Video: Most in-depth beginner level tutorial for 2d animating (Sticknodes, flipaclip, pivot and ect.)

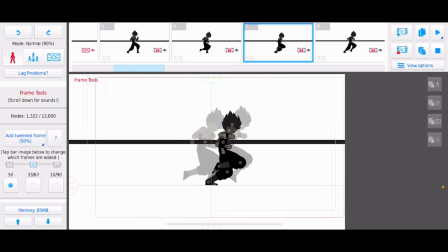(20:36)
You know what I mean? That's just not how a punch looks. At least not a cross or like a good jab. You know what I mean? You twist your body a bit even for a good jab. Like you don't twist it the way you twist for a cross, but you twist it a bit for a jab.
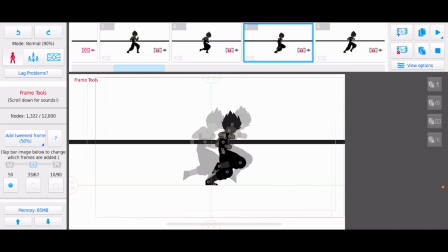(20:52)
So I have it twist, you know what I mean? So I have his back start to face the camera a little bit, and then here's something I almost skipped over and did not tell y'all.
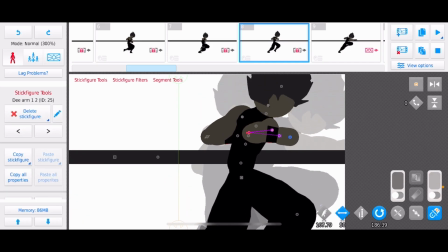(21:05)
One of the important things when you're making stick figures that meant for fighting scenes and stuff like that, make them smart stretch so you could do this. You know what I mean? Have the punch almost go forward instead of like go like this.
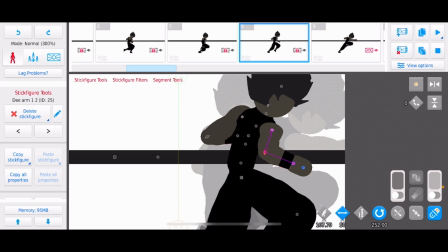(21:24)
Hold on, I'll put in an angle right now. Go like that. You don't want your punch going like that. Okay, I don't like doing that. Only if I'm going for like a low body shot will I ever do that. But yeah, that's just a personal thing.
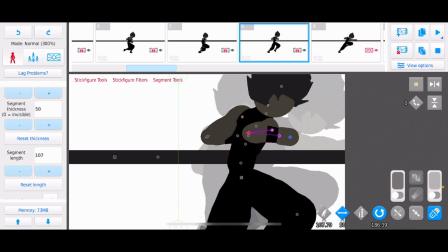(21:41)
So have it on smart stretch. I'll explain all of that in another video for the intermediates or the experts, I guess.
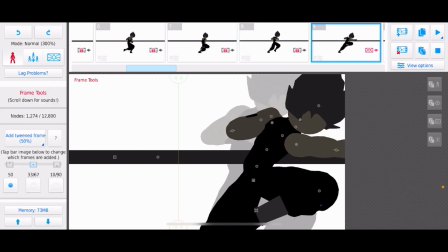(21:49)
Maybe I haven't decided yet. But yeah, after that, I have him finally do his punch,
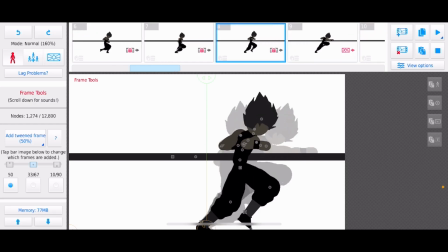(21:57)
and I wasn't too sure if I wanted it in between here for the punch, because like you want a punch to look fast, you know what I mean, and strong as well, but fast.
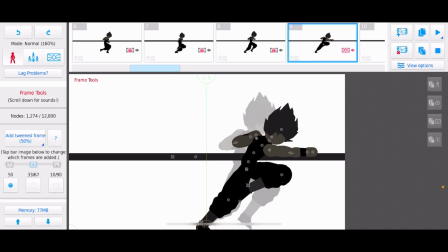(22:11)
So I added the same angle of him facing his back a little bit, which either way I would have done that, but if I didn't, what's the word?
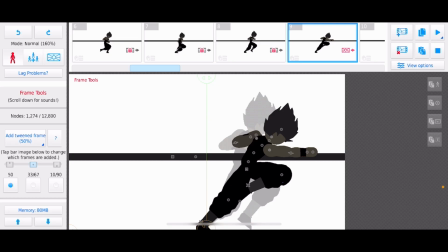(22:26)
If I didn't know it or not, if I wanted it to ease in, I would have not kept this angle in this frame.
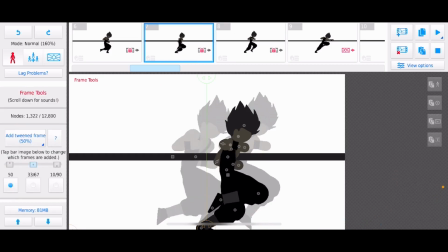(22:35)
I would have kept this angle and just have him slightly facing
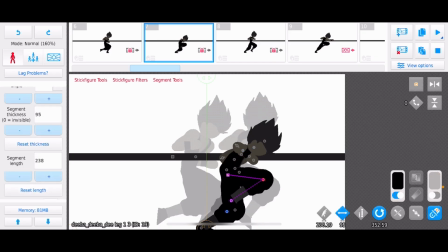(22:41)
that way more with his legs going up and this leg straighter.
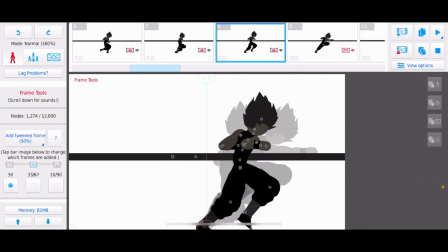(22:45)
You know what I mean? But I wasn't too sure, so I made this angle again before I did that. Before I final the punch, I made two of the same angles, so I could add it in between if I wanted it.
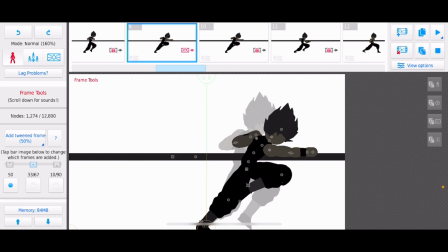(23:00)
Then, anyways, after I was done that, I double framed it because I wanted it to stand out.
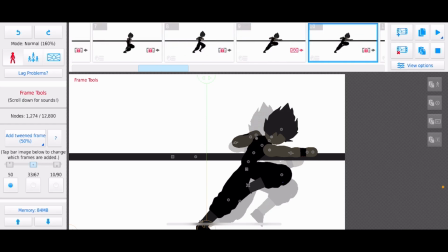(23:06)
I hope I mentioned that earlier, that I double framed over here.
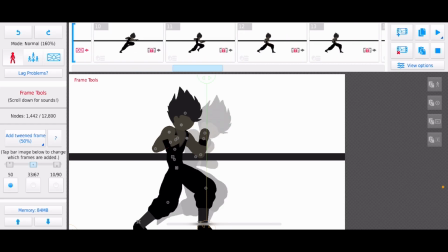(23:11)
If I didn't, I did. Okay. But yeah, it stands out a bit more.
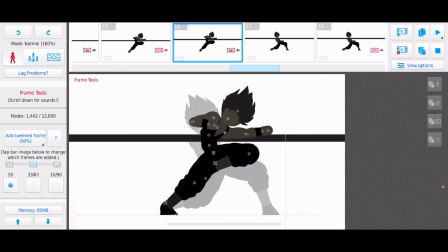(23:16)
I don't know if I explained it. Is what I should have said. It stands out a bit more when you double frame something. So just keep that in mind. Right after, I had him go into his stance for.
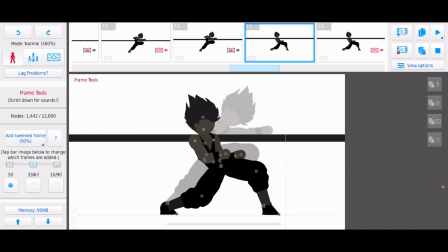(23:27)
I think this looks like this is getting ready for a kick. I don't recall throwing. Yeah, I don't recall showing you all the first punch or the second punch, but I guess that was the second punch.
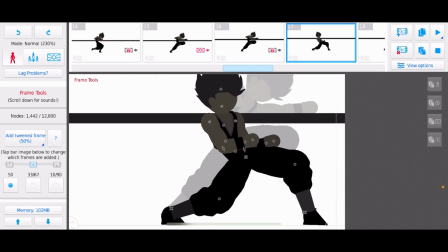(23:38)
So, anyways, yeah, he goes into the kickstand like he's loading it.
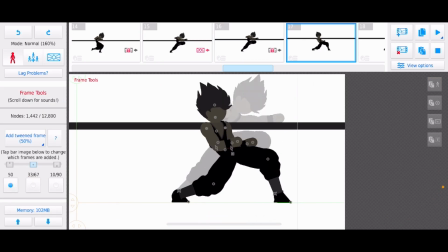(23:46)
You know what I mean? And it's inside the same angle as this, so I could have in betweens to make it
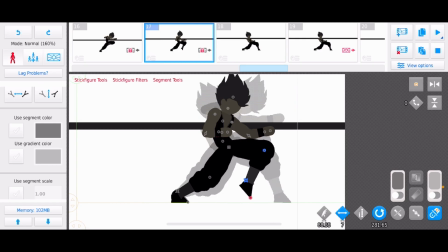(23:52)
more smoothly go into that stance. You know what I mean?
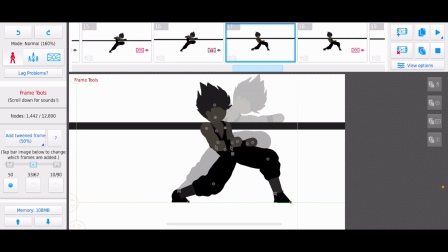(23:58)
So yeah, it has the same angle, and then as he's going for the kick, it stays in the same angle.
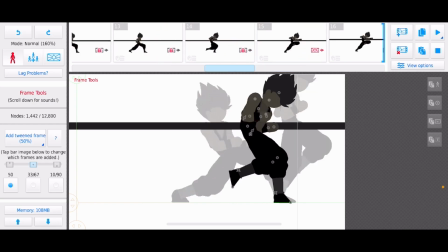(24:06)
So once again, I could have in betweens as he's moving from the stance to go towards the knee.
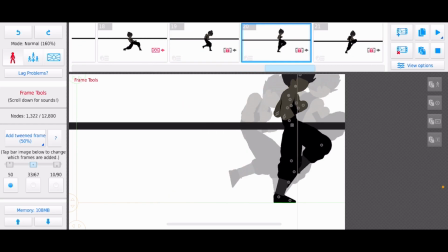(24:12)
You know what I mean? And then after that, he goes into facing forward degree.
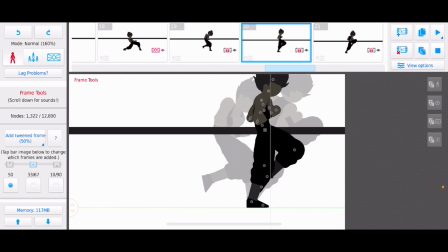(24:18)
I don't know what angle that would be in degrees, but he's facing completely forward. So yeah, that's all I could say. And then after that, he goes into his knee, which he's inside a 45 degree,
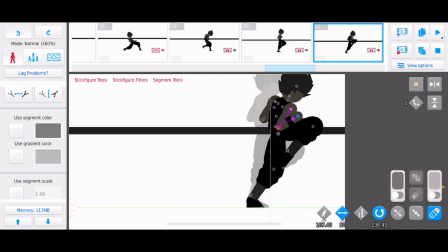(24:33)
facing his back towards the camera angle, whatever that would be called. As you can see, I used 360s. I made this character. It's a original character.